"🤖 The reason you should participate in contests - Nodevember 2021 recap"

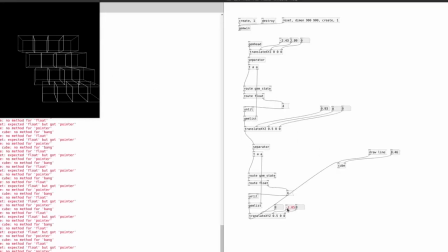So I started again, this time using a 3D space and following the prompt very literally. So I arranged all the cubes in a rectangle and placed a colored focal element in the middle to attract attention.
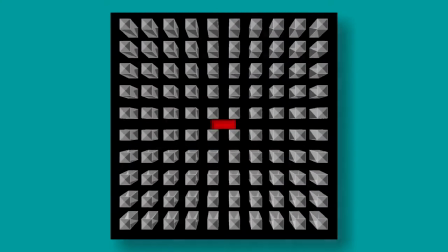The result is interesting, but not outstanding in my opinion.
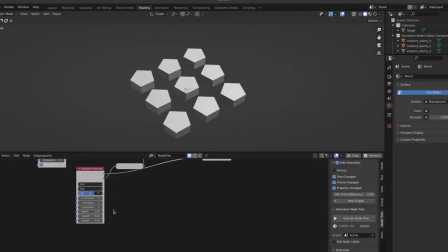For the third prompt, I decided to follow the same path as the previous ones. Using a different program each time, I need to simplify the process a lot if I want to get a decent result in time for the deadline.
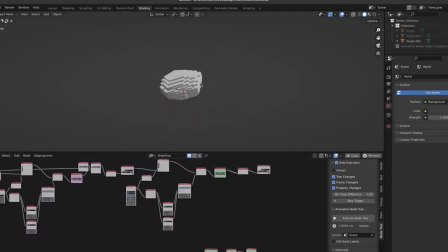So I used a prism with 5 sides as a base, then I iterated the process by distributing new prisms within the first ones.
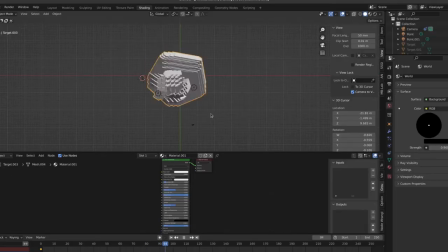After that I tried to make the composition interesting by using animations and creating an appealing atmosphere with the lighting.
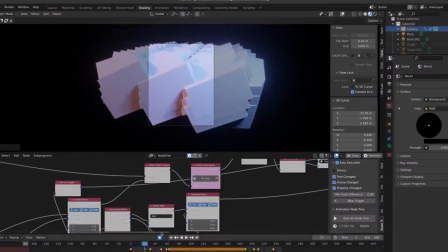What I found particularly intriguing in this artwork were the interpenetrating geometries, creating almost a glitch effect, as happens in digital videos,
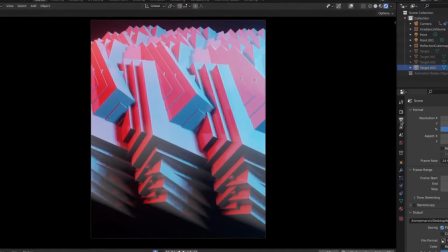and I tried to emphasize this aspect with the lighting, trying to give the idea of chromatic aberrations produced by a camera lens.
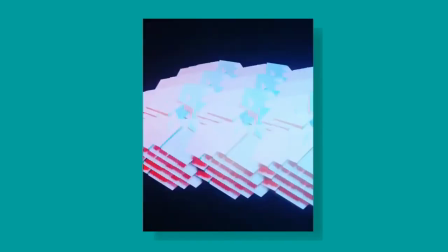For the fourth prompt I decided to use Touch Designer,
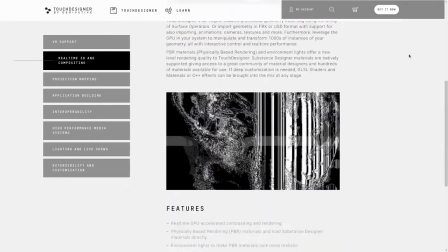a visual programming environment aimed at creating multimedia applications that I have always wanted to try out.
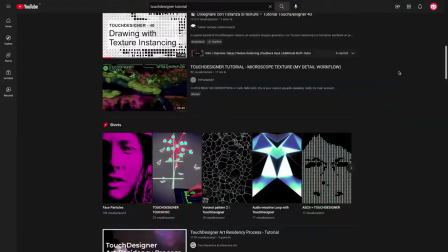This time I had to study a lot of tutorials online, in order to feel confident in making the prompt. So in the end I simply looked for the tutorial that gave me the closest result to what I wanted to achieve,
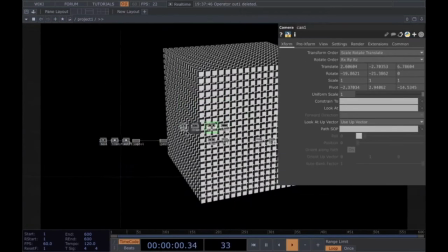and then I modified the script slightly, and played with the parameters until I found a satisfactory result.
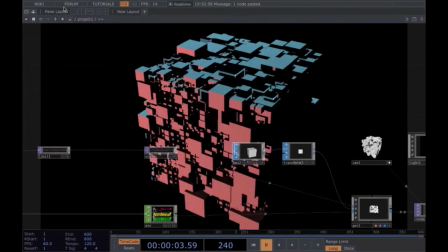And apparently I had so much fun playing with it that I completely forgot what the original prompt was.
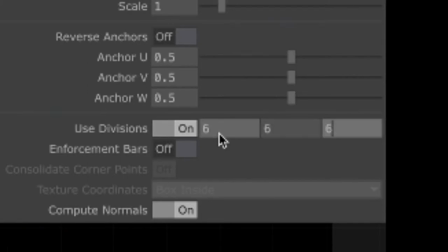The only reference to the prompt is that I used 6x6 rows of cubes, but only now do I I realized that looking at the artwork you can tell that.
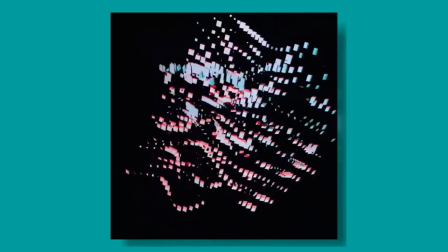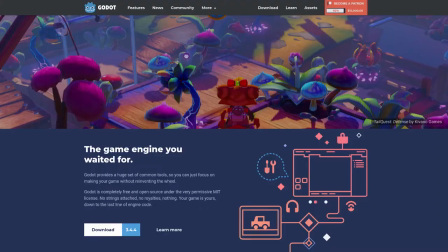For this prompt, the idea was to use a game engine to create the artwork. I chose Godot because it has a node system for shaders, so I thought I could use it for Nodevember.
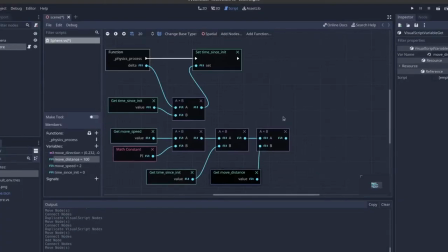Unfortunately, I couldn't understand the logic of the program and after 20 minutes of trial and error I decided to give up. I didn't expect Godot to cause me so many problems, since as you can see in this video I've already used Godot's shader programming language to create some materials.
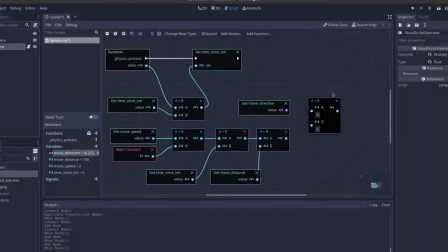I thought the node system wouldn't be so different. So I went back to my dear whole blender. Since I spent a lot of time in Godot without getting any result, I opted once again for a quick and easy solution.
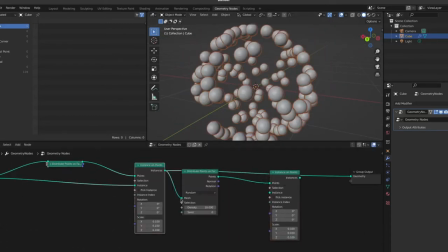As with most of the previous hardware, I created spheres recursively.
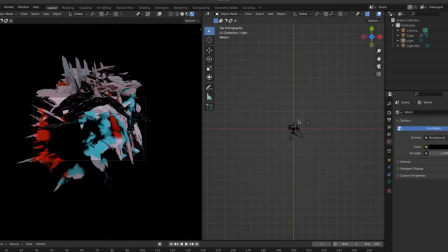And I hoped that with the good lighting and decent animation and framing, I would be able to achieve a good result. And indeed, the result is one I enjoyed the most so far.
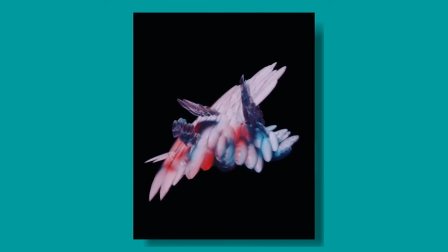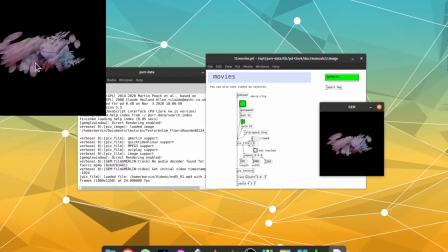For this prompt, I went back to using pure data. This time I tried to use a feedback loop to create the artwork. Because feedback loops are cool. For this I was inspired by a live patching that Antonio Roberts did on the Coding Train YouTube channels some time ago.
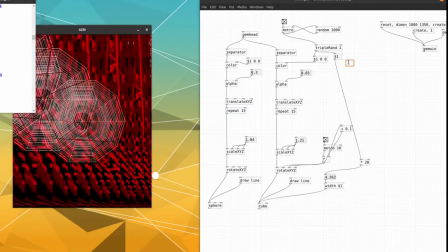I leave the links in the description. And as expected it turned out to be a very interesting result.
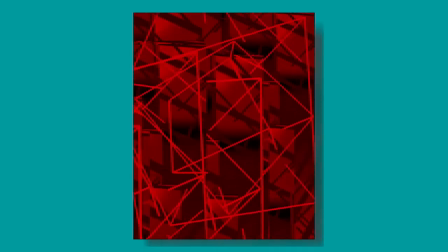For this prompt I decided to cheat a little and use Praxis Live. Which is a programming environment based on processing.
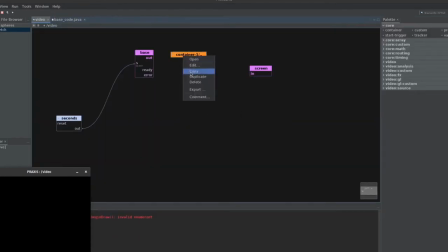But allows the various scripts to be connected together via a system of notes. So yes, I'm cheating, but at the same time I'm still using nodes.
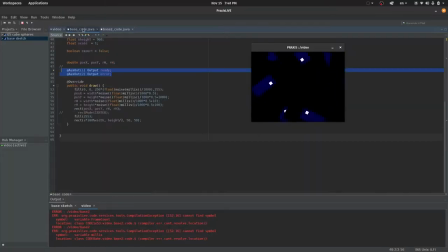I used just a few rectangles and replicated a portion of the screen to create a sort of kaleidoscope effect. And anyway, the end result was honestly not great.
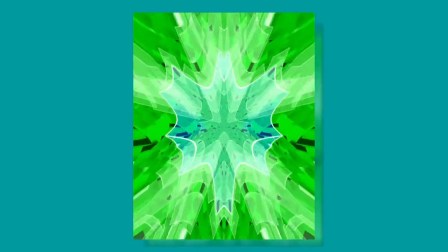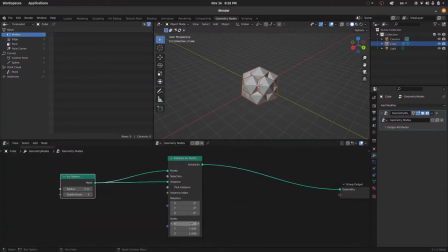This time I went back to my comfort zone, using geometry nodes together with my most used technique so far. Recursion.
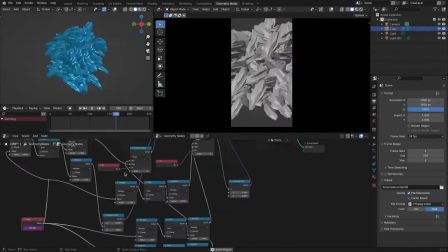I duplicated a 3D shape and animated it, until I could get something interesting out of it.
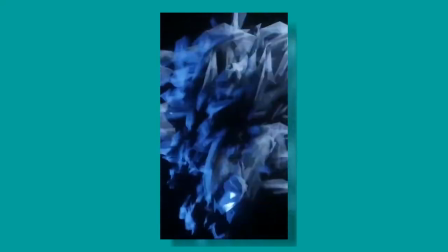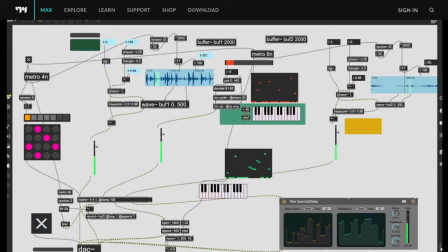For this prompt I wanted to use Max,
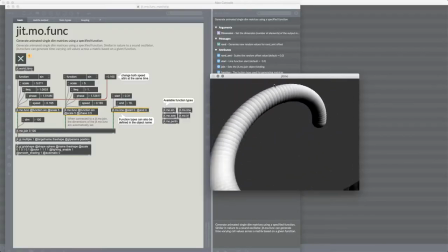but I admit that due to the lack of time I directly used one of the examples provided by the program as a starting point and, modifying it for a while, I managed to obtain a fairly decent result, although I must admit that starting from scratch always gives greater gratification.
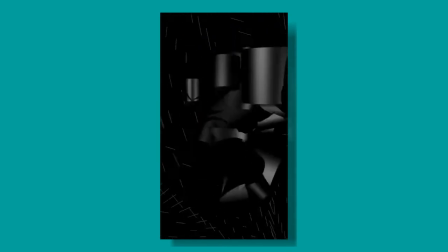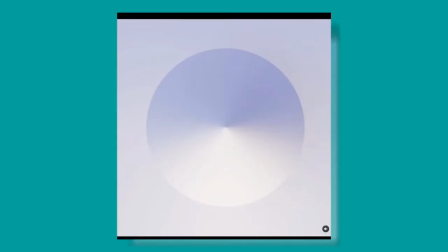This time I decided to recreate something similar to some artwork I posted some time ago on Instagram,
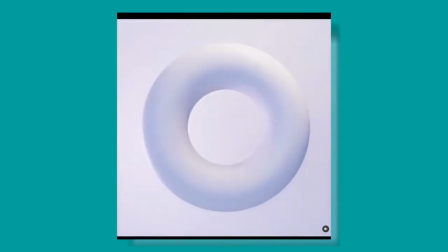in which I used only lights and shadows over completely white geometries. to create the
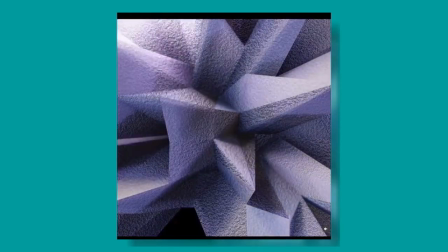illusion of three-dimensionality and to highlight that lighting also changed our perception of shapes.
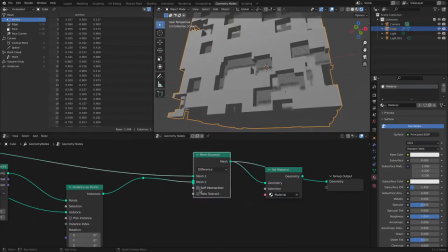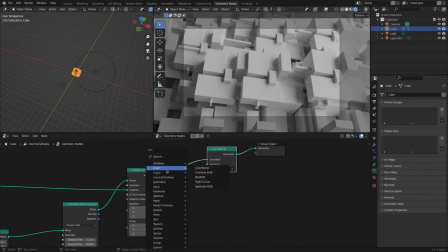You thought I was giving up using Odo on this challenge? Well, you guessed it! Or rather, I tried to reuse it in this prompt as well, with the idea of creating a small pixel art city with the generative approach. So I tried to figure out how to automate the tiles using the nodes in the program,
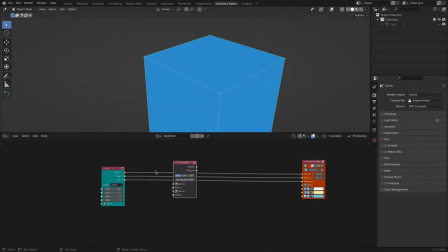but again I had to give up. and I had to go back to my beloved Blender for yet another time. This time, however, I decided to use Sverchok as the node system.
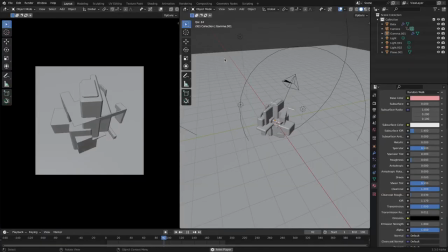And the idea is to create a kind of rotating artifact, trying to emphasize its small size by using lighting,
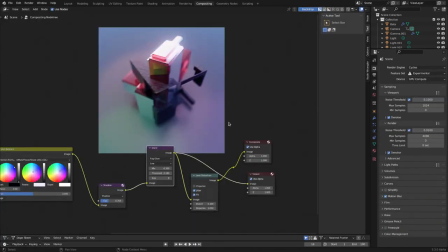a wide-angle lens, and effects such as chromatic aberrations and vignetting in posts. The result is a very interesting artwork, in my opinion.
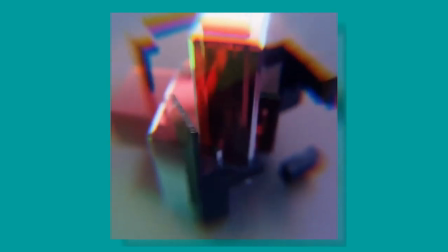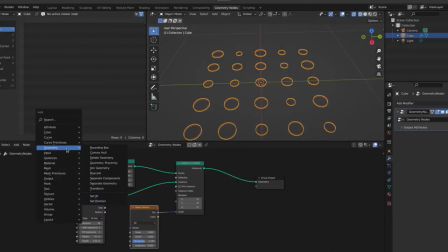For this prompt, I tried to replicate the idea of the previous one. using blender as it has more control over camera lenses, lighting and post-production. I just experimented with different shapes and animations to obtain an original result.
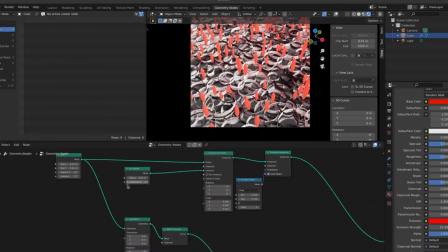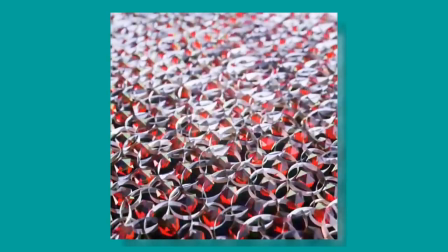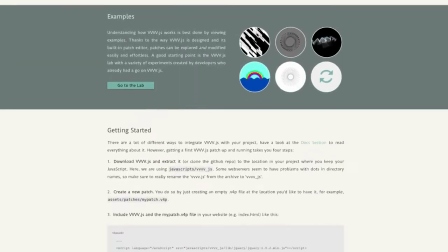For this prompt I decided to use V4JS, which is a browser-based version of V4 that allows you to use Node to create visuals.
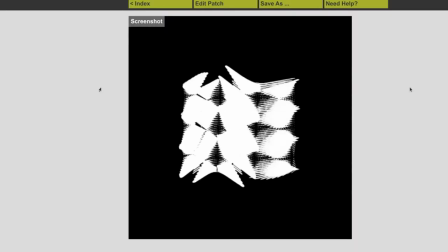But unfortunately I couldn't find a way to export a video of what I made. I know I could screen capture the screen with OBS, but apparently I'm too stupid to have these ideas when I need them. so in the end I decided to make a change again and go back to Blender once more.
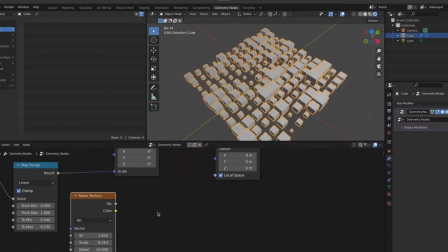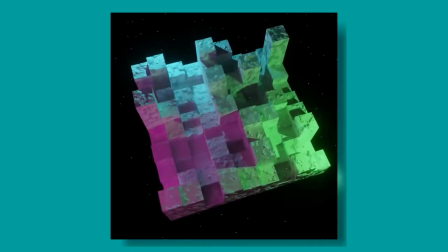For this prompt I decided to go back to Touch Designer and this time I tried to improvise. The idea I wanted to recreate was a moving landscape, so I simply created a plane and deformed it with a random function.
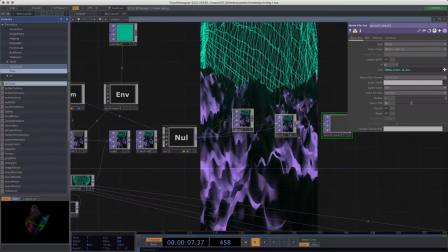Unfortunately the result is not quite what I expected and apparently I liked it so little that I even forgot to post it. And we have arrived to the last prompt.
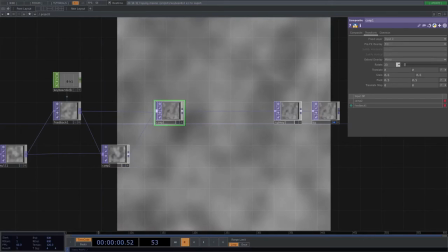For this last prompt I had to make the idea of something huge, and the first thing that came to my mind associated with these words was Fractals.
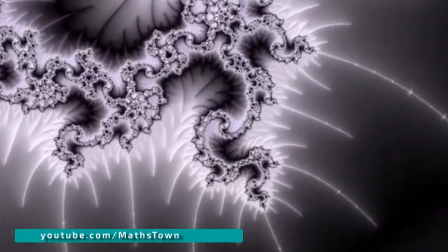Geometries that are so huge that you can zoom in as far as you want. Initially I wanted to create Fractals in 3D, but then I found it easier to use two dimensions.
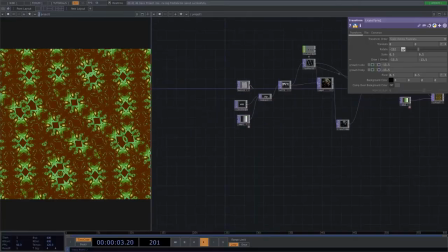This artwork is also very interesting, although not the best so far.